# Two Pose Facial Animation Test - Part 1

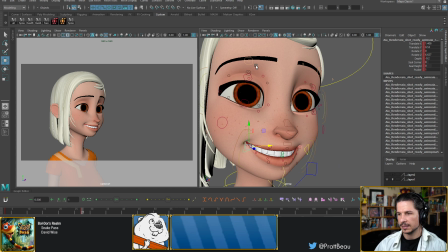60:31 I think I know what's causing it. The brows are starting to it has a little bit of a worried line in there.
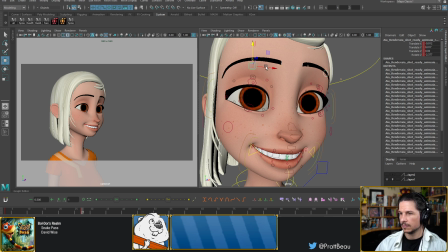Okay. So when you're dealing with facial expressions, one of the big things to watch out for is that you don't
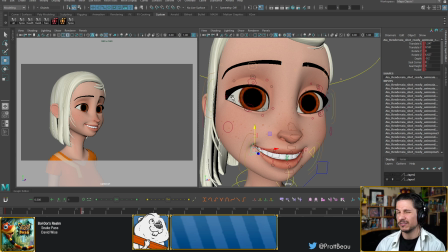60:59 start falling into different expressions or different versions of an expression. So what I mean by this, and what I'm seeing already in my pose here, is that I've got almost 3 different smiles going on at once.
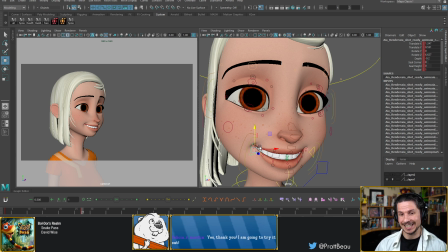61:15 I've got a big toothy smile in the teeth. I've got kind of a relaxed smile in the eyes, where the eyes are just kind of lidded and kind of, they're not super excited. And then the brows are kind of somewhere in between.
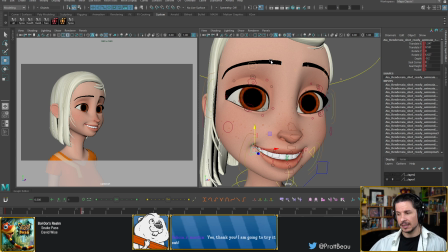61:33 And they're all smiling, yes, but it's not the same smile.
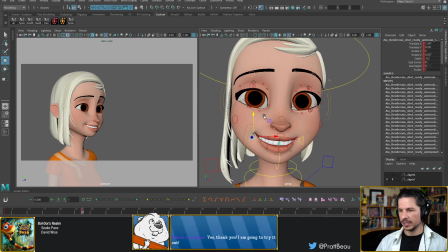61:42 So I need to kind of rework this to
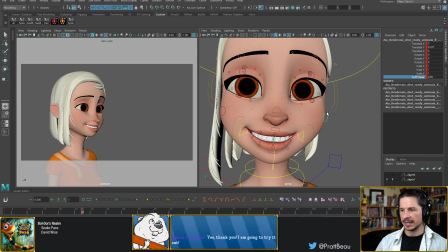61:50 bring them back together a little bit more and actually create a proper smile that is one cohesive unit.
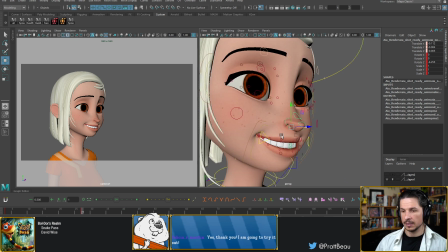62:10 So let's work on that. And if ever you're having trouble, like you're bouncing back and forth, one thing that can help is, let's say, don't want to do that.
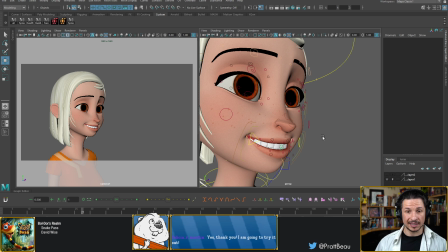62:24 Let's say you want to get the mouth to be the thing that, like, there's just this smile that you want to hit with the mouth. Use your 2D pen and zoom in Maya, which for some reason my hotkey is not working today.
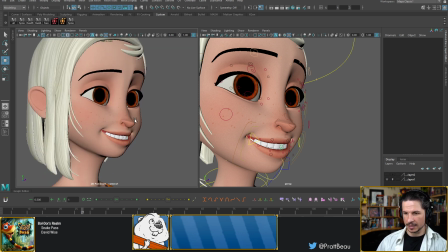62:43 see. There we go. I had to change the language on my computer. So just bring that in and just focus on the mouth.
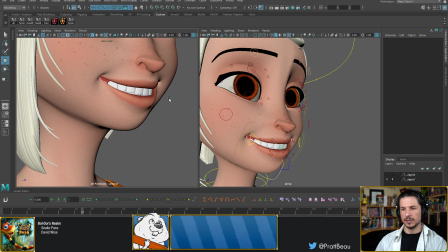62:51 Don't worry about anything else.
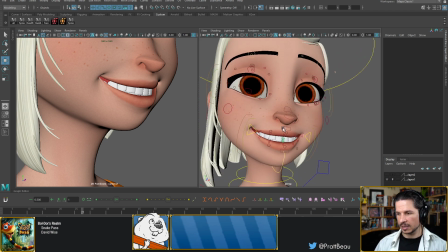62:55 So in this case, I want to just make sure that the mouth itself is working.
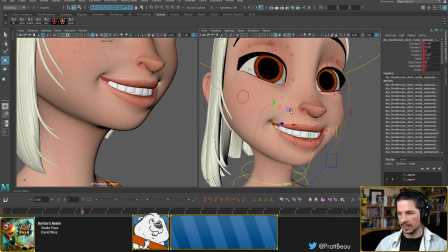63:01 So let's create a nice big smile.
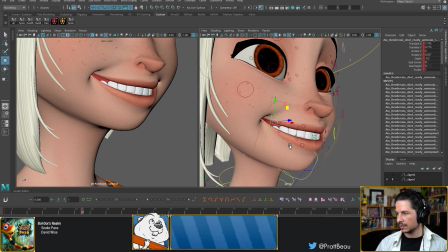63:10 So bring that mouth up. That. I want this line right here. This is going to be very important, getting that smile in place.
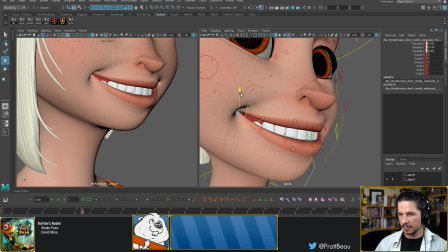63:22 But the corner of the mouth, maybe pinch it in a little bit more so we don't have just this big gap here. Try to shape that a little bit more.
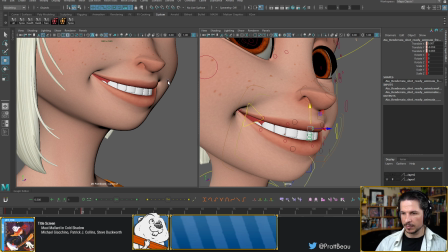63:39 Try to round out the top lip a little bit. This is going to help keep that simplicity in that shape.
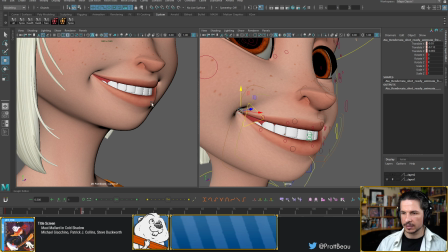63:55 Let's actually push this so they kind of come together. Okay. So pushing that. Right now I'm not looking at the teeth. That can be very hard to try and not look at, but just try if you can to avoid looking at that.
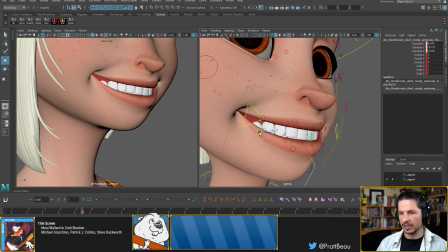64:12 Now, if I want to go for a more naturalistic smile, I can just keep it something like this. If I want to go for a big cartoony smile, you can actually bring this lip down quite a bit. So if you actually, this is going to be, again, don't look at the teeth. The teeth are creepy in this moment.